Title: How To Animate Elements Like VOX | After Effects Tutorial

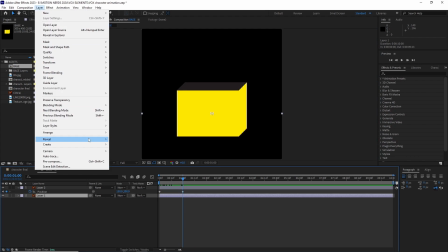4:09 I animated the first one position, then turned the second layer into a shape layer.
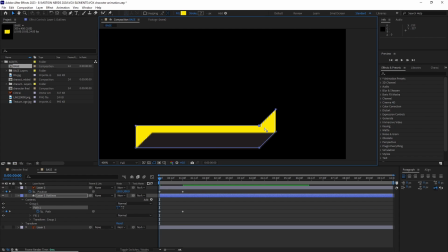4:14 I animated its path to follow the top layer.
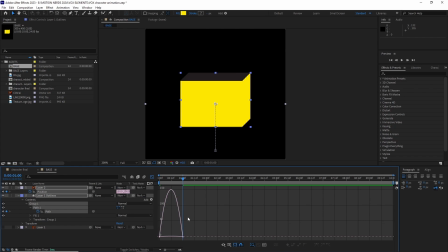4:18 Once done, I adjusted both of the layer speed graph so the movement it's a bit more snappy.
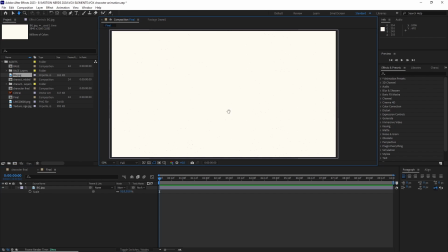4:24 After this, I created a new 1920x1080p comp. I dragged in the BG image, scaled it and repositioned it.
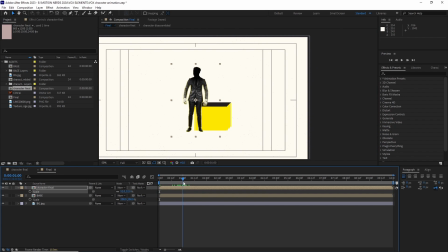4:33 Then dropped the Illustrator base comp and the final character comp.
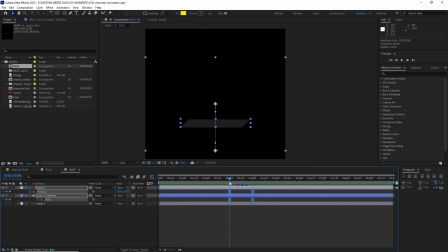4:37 I had to go back to the base comp and had to shift it the keyframes because it was happening in the very beginning.
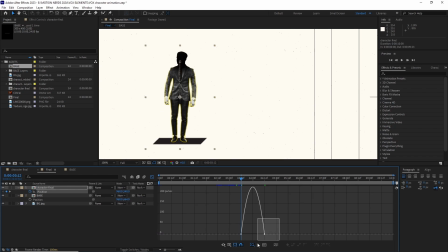4:45 Back in the main comp, I animated the character comp's position and adjusted its speed graph to match with the base.
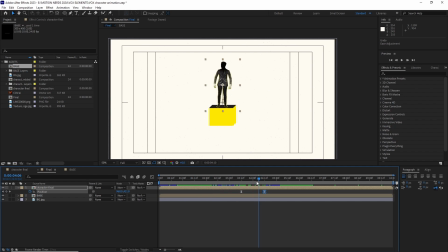4:52 After this, I created a null layer and parented this two comp with the null
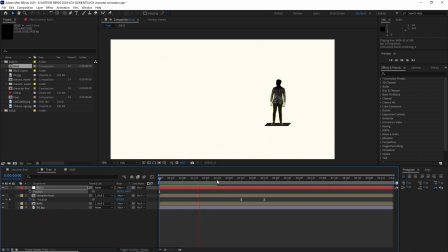4:58 so I can move these layers without messing their animation up.
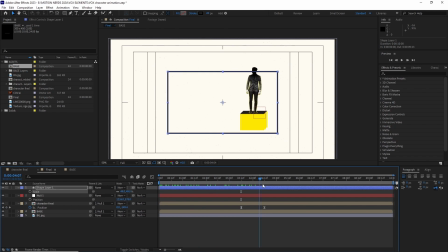5:03 I created a shape layer stroke and placed it behind the character comp.
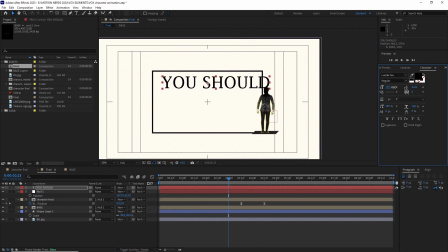5:07 Also added some text at this point with a low opacity value.
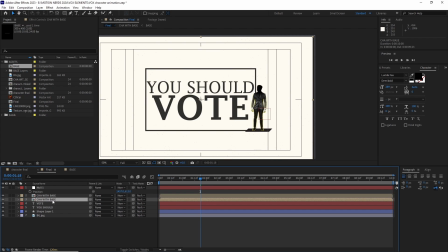5:13 I pre-comped the base and the character comp at this point. I duplicated it and flipped it to work as a shadow.
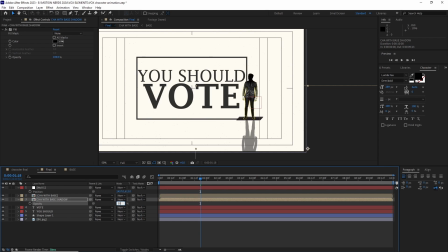5:21 I filled it with a dark color, then went to Effect, Distort, CC Slant.
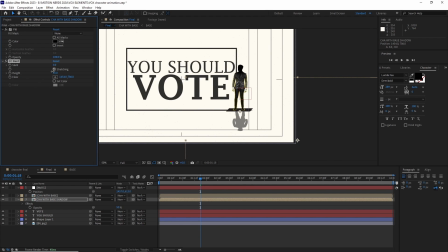5:26 I adjusted the slant, height and floor values till I was happy with it.
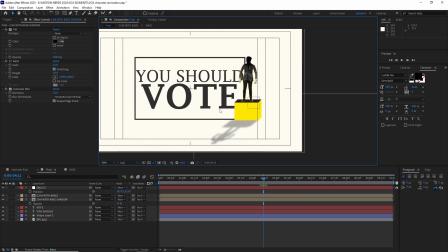5:31 Then added a blur and lowered down the opacity. I imported this grungy image, then went to Effect, Channel, Invert.
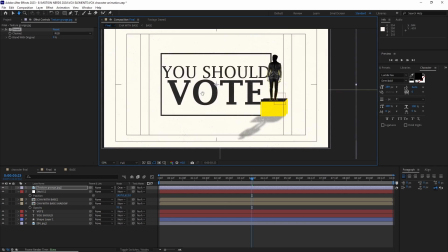5:40 Changed the layer's blending mode to Overlay so we can get those white specks.
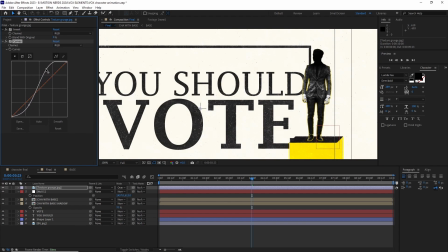5:45 I also added a curve effect to add more contrast to the grunge.
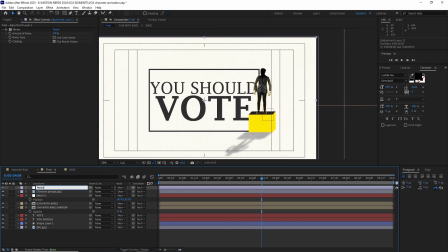5:49 Then the usual effects, some noise on an adjustment layer and another one with a posterized time effect set to 12.
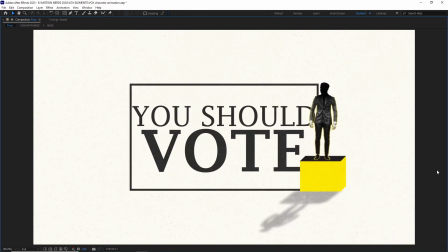5:58 Now here I just showed you one example.
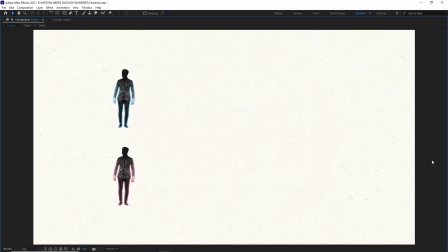6:01 You can literally create so many variations of the same model and add it to your own compositions.
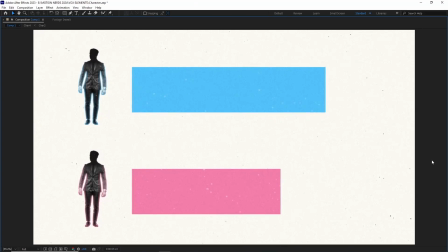6:07 Now let's go for the next one.
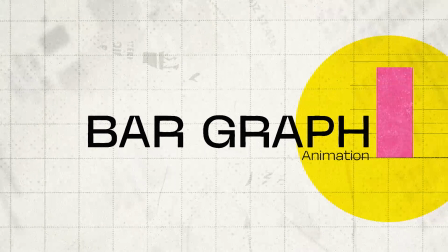6:09 Now the next thing we're gonna look at is a bar graph animation and how you can add some extra details to make it really stand out.
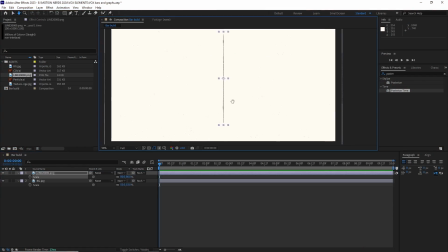6:19 So in After Effects, I created a new 1080p comp. I dragged my BG image inside along with this line element.
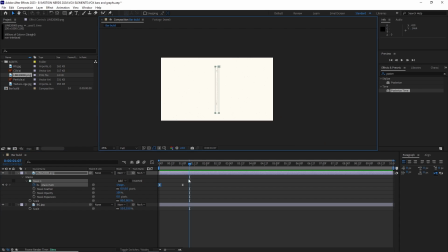6:27 I animated a mask over this line to reveal it. Played with the keyframes and the speed graph to make the animation snappy.
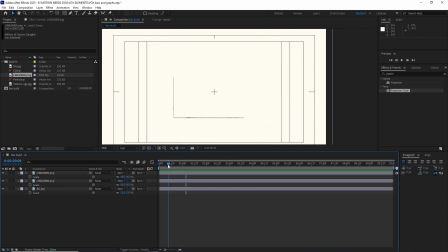6:35 Then I duplicated and rotated and played with both of the line's position and scale to fit it inside the comp.
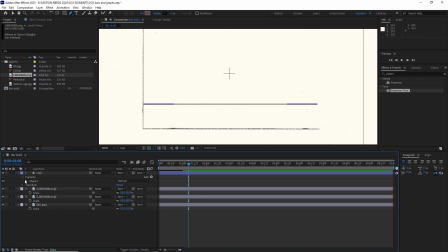6:43 After this, I created a shape layer stroke and animated it using the trim path feature.
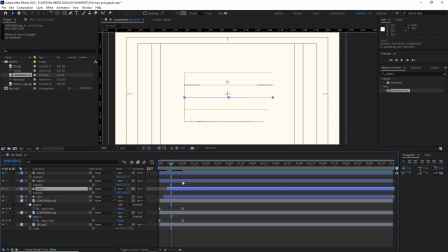6:49 After this, I duplicated a whole bunch of them and spread them apart and offsetted them in the timeline.
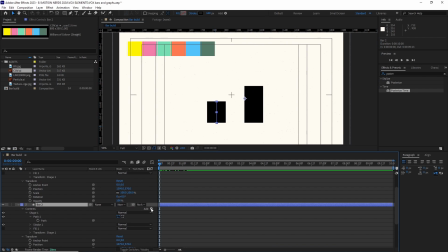6:58 I created another two shape layer strokes with thicker radius. Then I animated them using the same trim path methods.
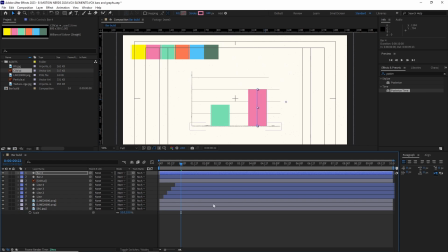7:06 Changed both of the strokes color and offsetted them in the timeline.
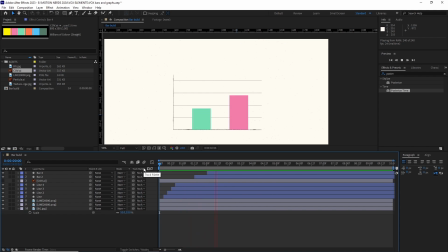7:10 So this is our base bar graph animation done. Now let's see how we can enhance them.
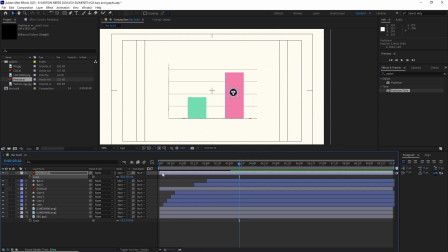7:16 I made this tiny graphic in Illustrator. I dragged it inside the comp.
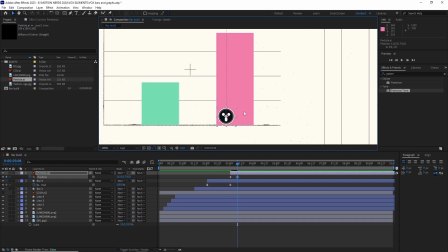7:21 I animated its position property. Then I duplicated it.
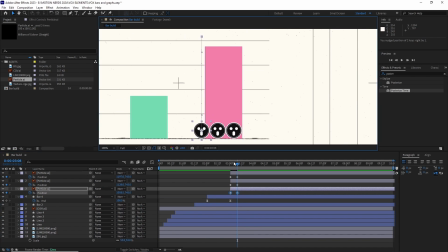7:26 Selected all the keyframes on this duplicate and started shifting it in a different position.
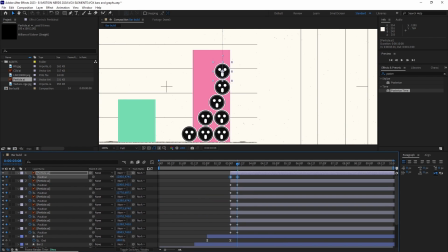7:32 I did this for a whole bunch of time till I was happy with the amount.
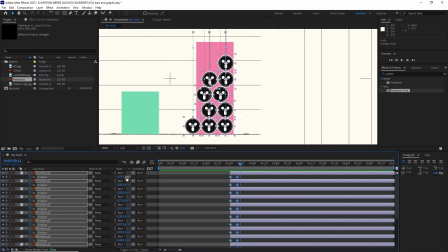7:36 Then I selected all the position keyframes, moved couple of frames and moved all of these layers a bit up.
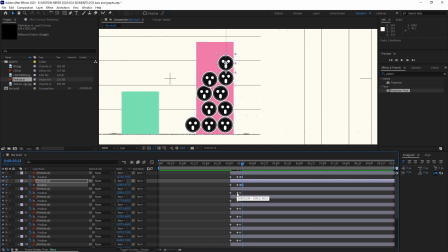7:44 After this, I copy pasted the keyframe before this one and pasted it in all the layers. This will create a bouncy motion in these layers. Once this was done, I offsetted all the layers and you can see we got this nice bouncing particle effect.
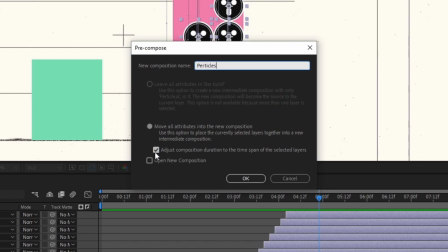8:02 After this, I selected all the particles and pre-comped them. Make sure to check on this button so the time doesn't change in this pre-comp.
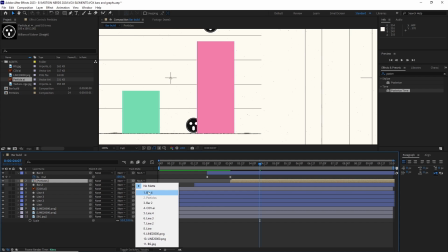8:10 I used this pre-comp to track mat the bar behind it so the particles are confined within that shape.
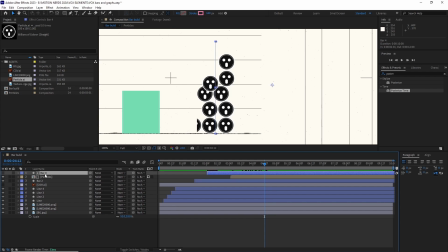8:17 I duplicated the bar layer and put it behind the particle comp to get the bar back.
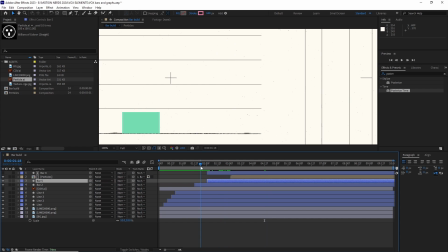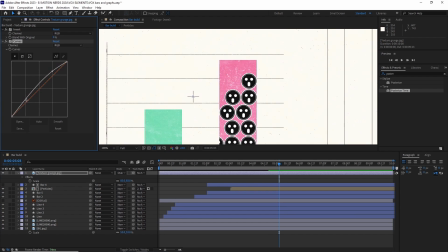8:29 Then I used all the previous methods which were being used in the character animation.
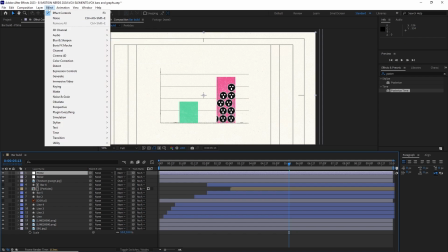8:34 Like adding some texture with a grungy image, some noise,
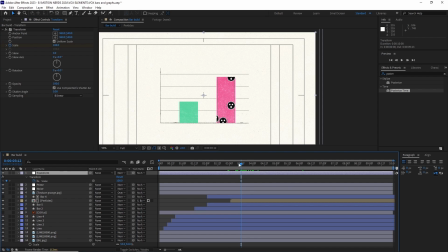8:39 posterized time effect, and finally making a snap zoom effect by adding a transform effect and then animating its scale value.
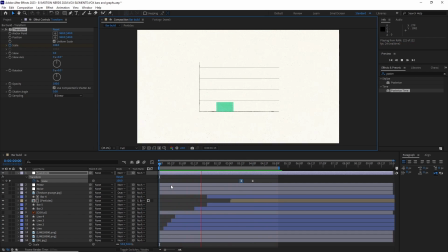8:50 Now I used relatively a small number of objects here. If you want to fill it with more objects, I think you should go for a particle system instead of this method. As you can see, by using these methods, you can breathe some life into your bar graph animations.
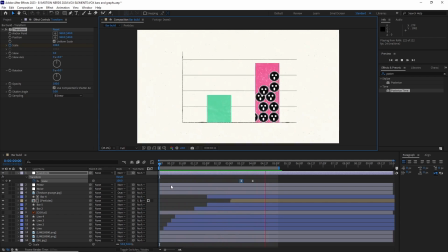9:07 Now let's see how we can make our object animations more interesting.
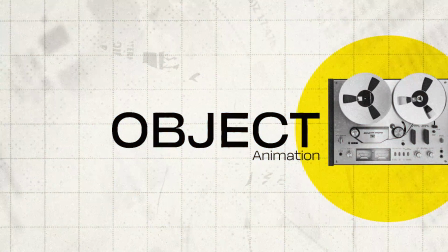9:14 When it comes to objects, we can highlight them in many ways. One method will be showing the internals of that object,
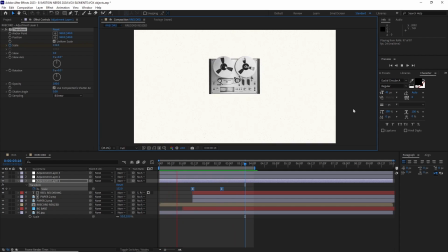9:21 and another one we can do is to actually incorporate some subtle animation inside that object to make it more interesting. Let's see both of these methods.
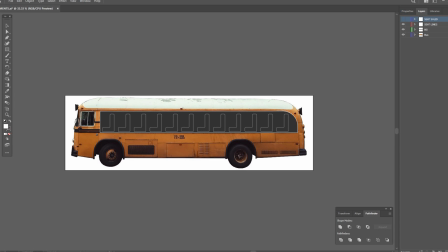9:33 So in Illustrator, I imported this bus PNG and then drew these details over them. The first thing is the base layer, which is just a solid color block with a stroke applied to it. The next thing were these seats. Again, they're just drawn with the pen tool and no fill inside them.
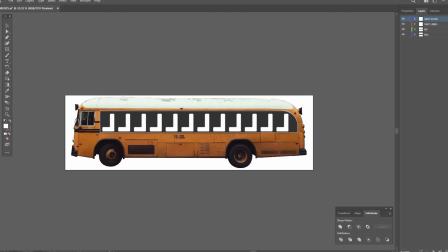9:52 The next layer was the seats layer again, but this time with a solid fill but no strokes. You can make this using Photoshop too. I just used Illustrator for the ease of using the strokes.
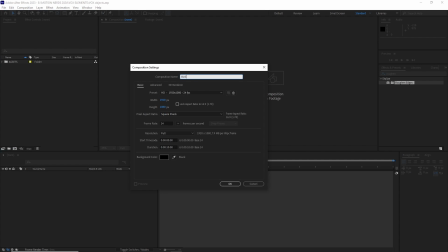10:04 I saved this as a layered Illustrator file. In After Effects, I created a new 1080p comp and named it Bus.
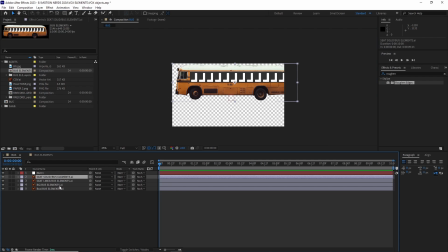10:13 Then I opened up the bus composition and copied all the layers into this 1080p comp.
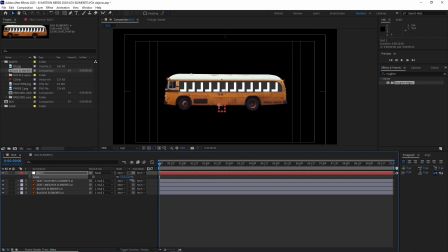10:19 I added a null and parented all the bus layers to it. I scaled down the bus in negative value, so it's flipped the other way. Then I added a tint and curve effect. After this, I started animating the bus from left to right. Ease the keyframes like before to get that snappy move.
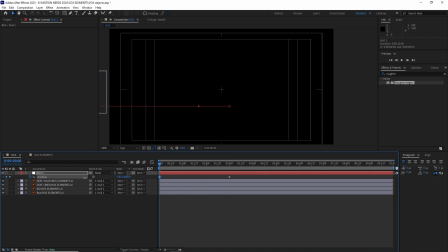10:38 Once the bus reached its final position, I started animating the solid bus seats.
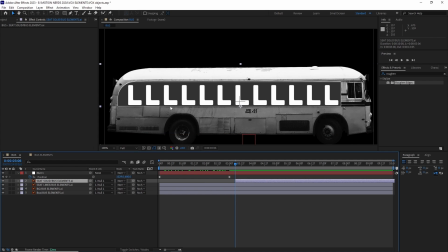10:46 I drew a mask for the first couple of seats and animated the layer's opacity from 0 to 100.
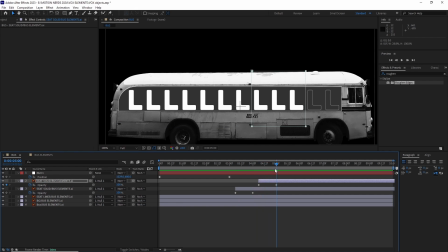10:53 Then I duplicated the layer and offsetted it, then shifted the mask for the next few seats.
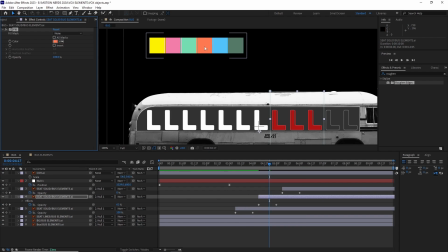10:59 I repeated this for the last two seats, and this is how the seats gonna get highlighted. Then I added a solid layer and added the gradient ramp effect to get a bit of variation on the BG.
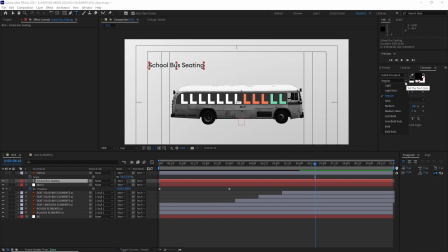11:12 I added a text layer and added an opacity operator,
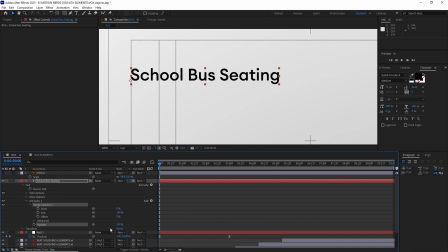11:16 turned the opacity to 0 and animated the offset from 0 to 100.
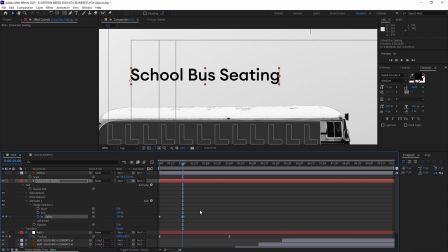11:22 Now if I scrub, you can see the alphabets are appearing in a very smooth way.
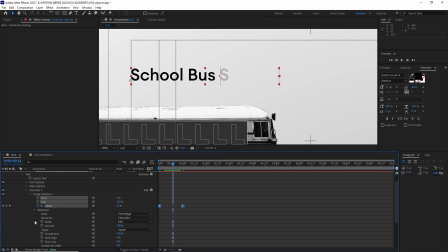11:27 If you don't want it, you can open up the Advanced tab and set the smoothness to 0.
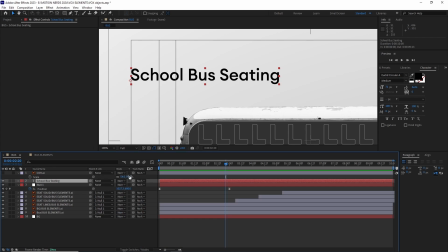11:33 This will make it look more linear. Then I duplicated this and changed the text.
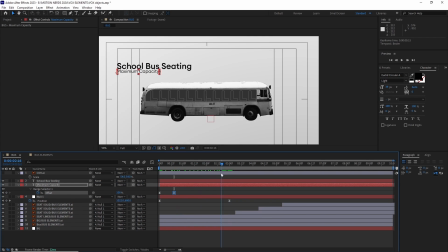11:39 After this, I offsetted these text layers.
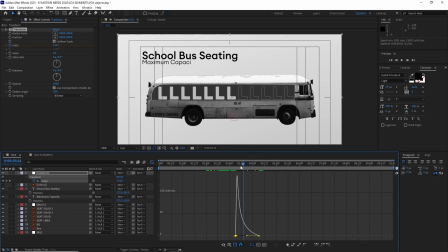11:44 For the final effect, all the previous effects as in the noise, posterized time and transform was added, and it's done.
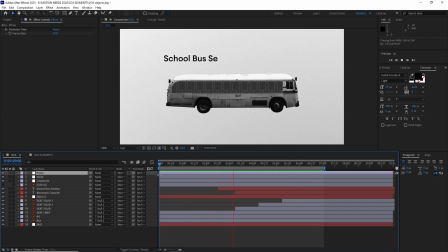11:53 So this is one way you can add detail to any of your objects.
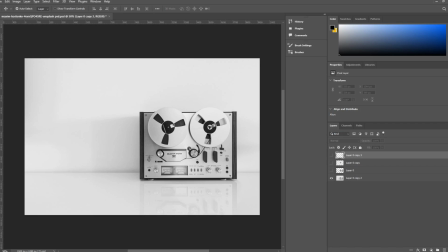11:58 Now let's see another way. So in Photoshop, I got this retro reel player thingy.
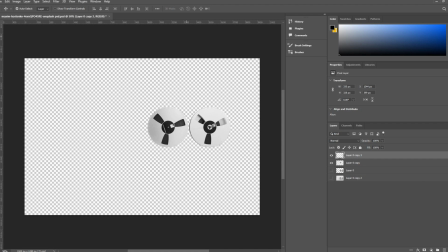12:07 I separated these two reels into different layers so I can animate them in After Effects.
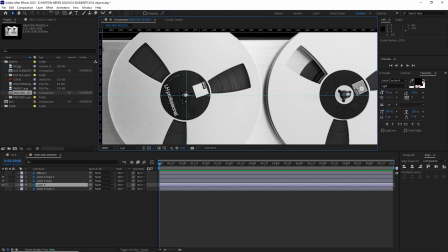12:13 In After Effects, I opened this reel PSD comp, then line up the anchor point for both of these reels.
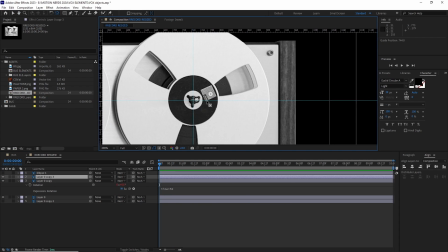12:21 Then I animated their rotation using a simple time expression.